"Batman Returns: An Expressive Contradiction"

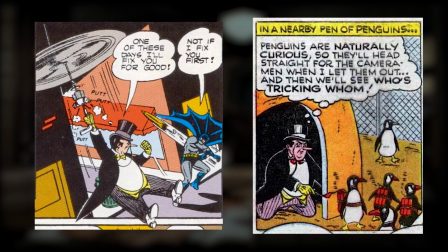[4:07]
His flying umbrella, as well as the army of penguins carrying explosives, are taken from the classic Golden Age comics.
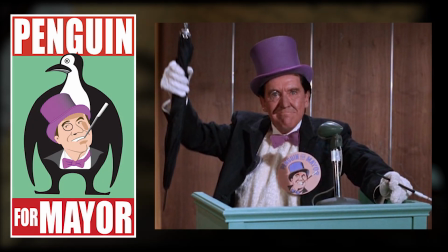[4:16]
The Penguin running for mayor of Gotham is a recycled idea from the 1960s Batman TV show,
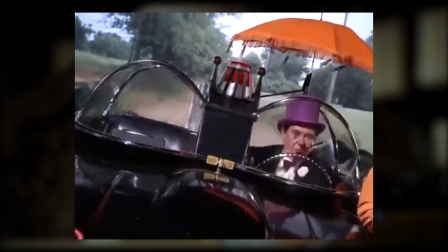[4:21]
as well as the Penguin stealing the Batmobile and then losing control of the car.
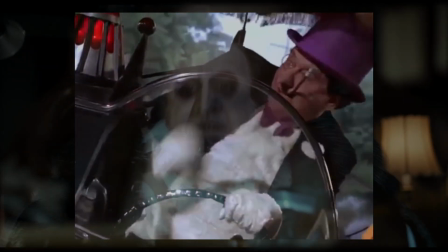[4:27]
The Penguin in Batman Returns is both a homage and a rejection of the classic Penguin.
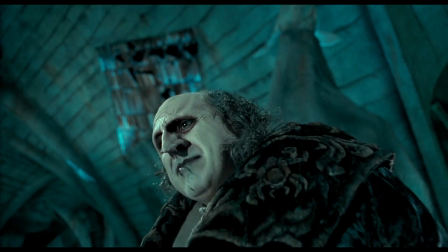[4:33]
He is a contradiction, a complex character with conflicting emotions.
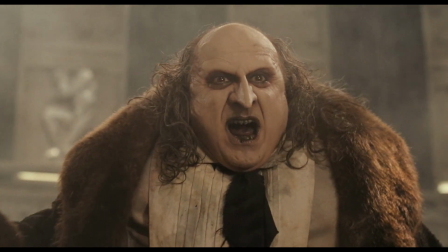[4:39]
On the outside, he is a freak who wants revenge on the society that turned against him.
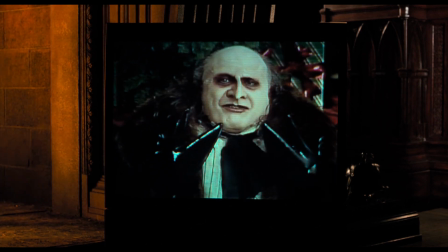[4:45]
But on the inside, he wants to find his origin and be accepted for what he is.
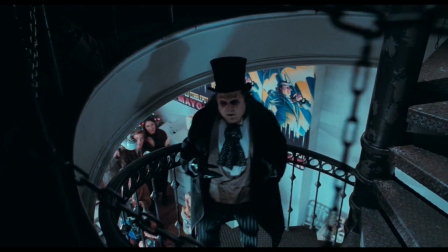[4:52]
When he finds a place among society, he finally embraces his humanity.
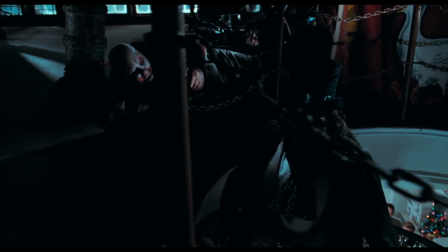[4:57] My name's not Penguin, it's Oswald Cobblepot. The same humanity
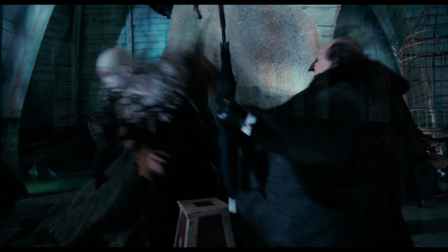[5:03]
that he rejects when he is no longer accepted.
My name is not Oswald!
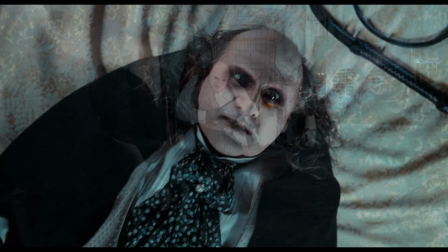[5:09] It's Penguin!
This contradiction is also translated into the Penguin's main theme.
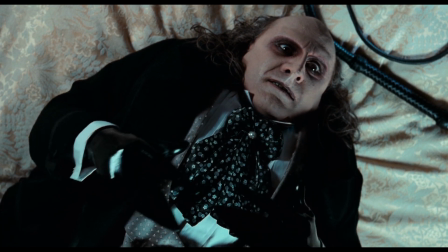[5:15]
Danny Elfman's music highlights the character's inner conflict.
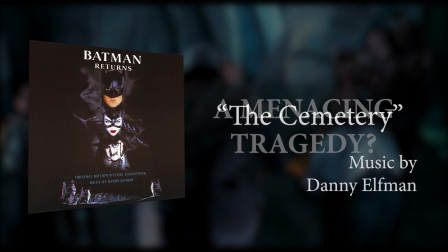[5:23]
The music conveys both menace and tragedy, two drastically different concepts at the same time.
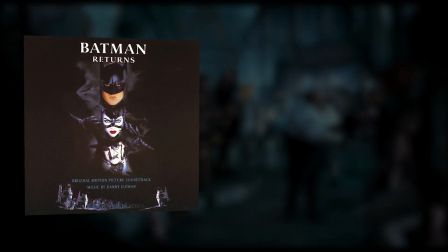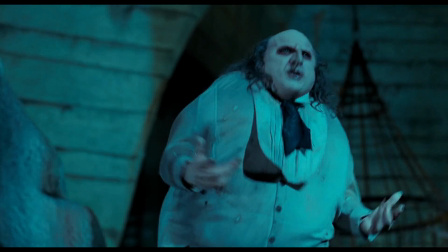[5:39]
The performance of Danny DeVito as the Penguin is impeccable.
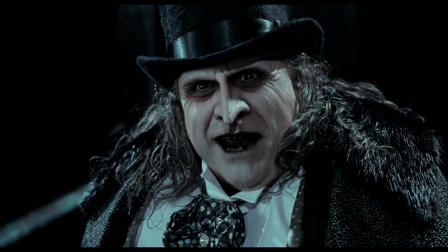[5:44]
He understands the character and works with the absurd amount of makeup he had to wear.
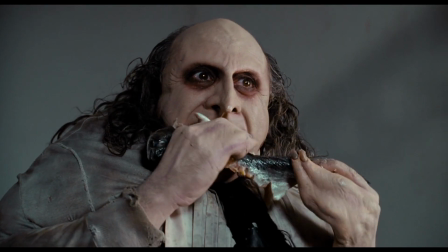[5:50]
Danny was committed to the role, and it shows.
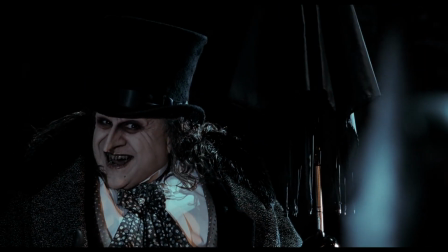[5:54]
His outstanding execution of the Penguin is only matched by Michelle Pfeiffer's Catwoman.
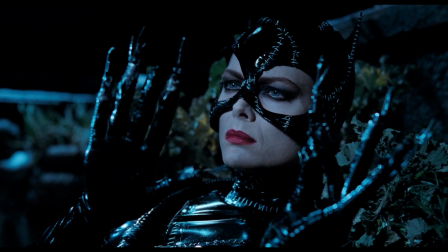[6:00]
Selina is the character that goes through the greatest transformation.
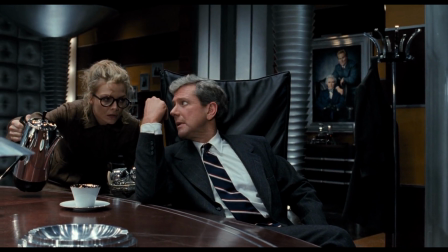[6:04]
She is introduced in a scene where most of the time she is in the background, blocked by men who are bigger than her on the screen.
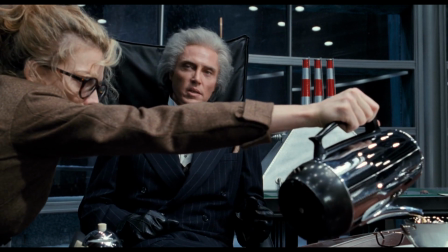[6:12]
She is a small figure who doesn't really fit in that place,
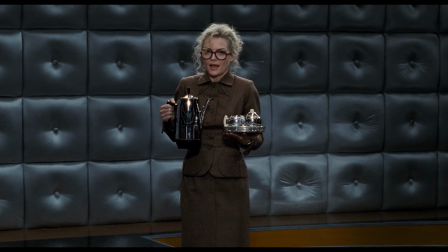[6:16]
and when she is in a frame alone, she is surrounded by empty space.
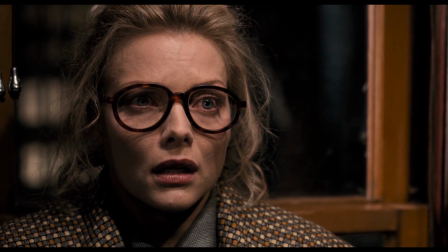[6:22]
A mousy girl, living under the shadow of the men controlling her life, until she becomes Catwoman.
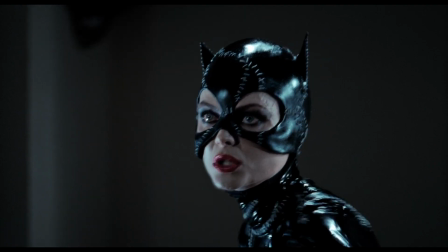[6:30]
The dominated girl becomes the dominant woman. The mousy person becomes a fierce feline.
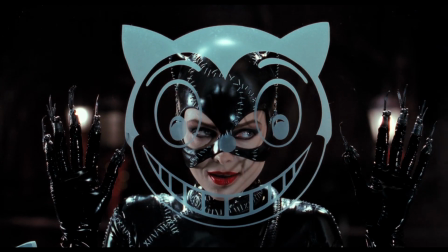[6:37]
Catwoman takes control of the screen, occupying all the space in the shot,
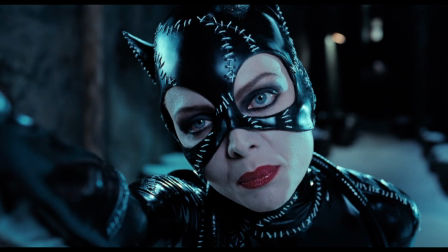[6:42]
a visual representation of her taking control of her life. But despite all that, she is still a fragmented person.
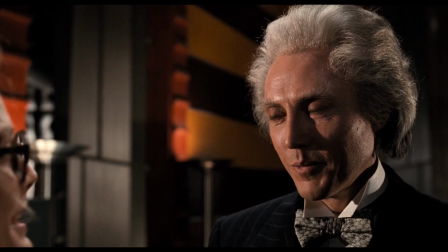[6:51]
Her life as Selina Kyle ended when Max pushed her through the window.
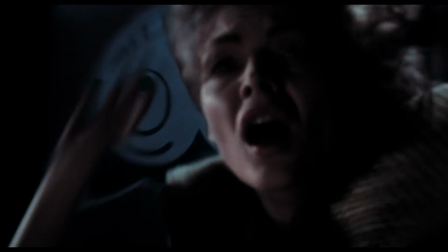[6:56]
Then she adopted the identity of Catwoman.
I am Catwoman.
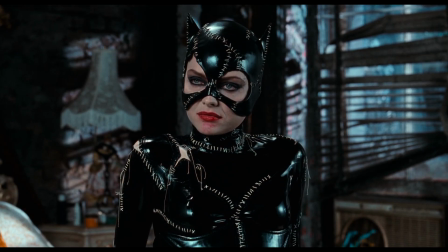[7:02] Hear me roar.
But later on, she is still unsure of her identity.
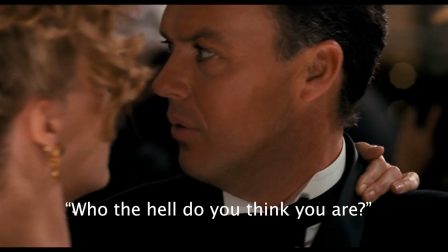[7:09] Who the hell do you think you are?
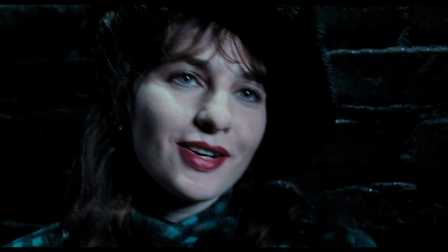[7:14] I don't know anymore, Bruce.
Selina's identity crisis is a contradiction that was reflected in the Catwoman character design.
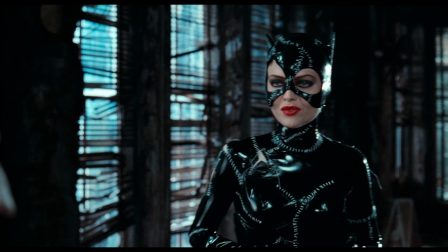[7:23]
The leather catsuit speaks of a person who tried to stitch her broken pieces into a new identity,
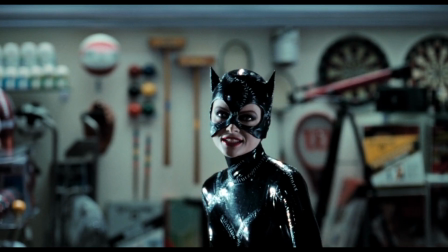[7:29]
a confident, sexy new personality. This Catwoman is different from the classic character.
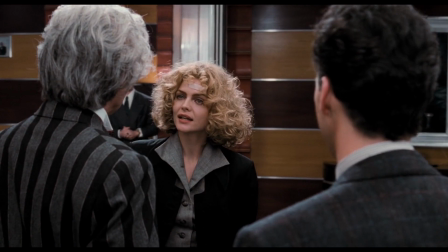[7:36]
She is not a thief. She doesn't care about stealing. All she wants is to prove herself superior to all the men around her.
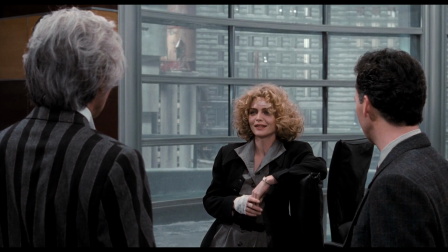[7:45] Selina. That's my name, Maximilians. Don't wear it out or I'll make you buy me a new one.
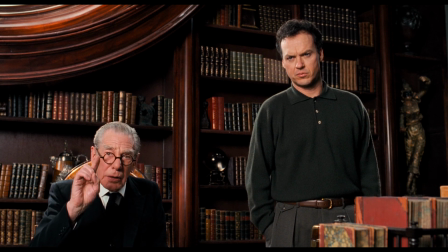[7:50]
The brilliant moments of the movie are always present in the small details, like finding the right glasses for an actor,
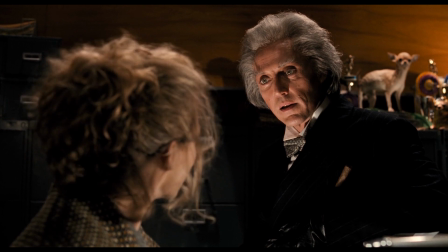[7:58]
placing the light source in the right position, and putting the camera in the right angle to get shots like this one,
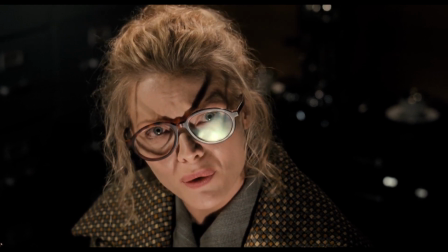[8:05]
where the shadow of a cat mask is projected in Selina's face.
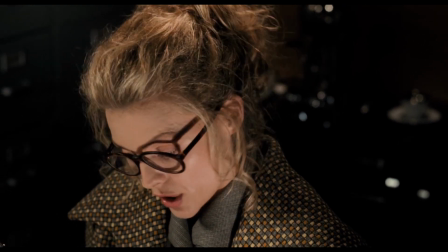[8:09]
A subtle hint of the supernatural element involving this Catwoman.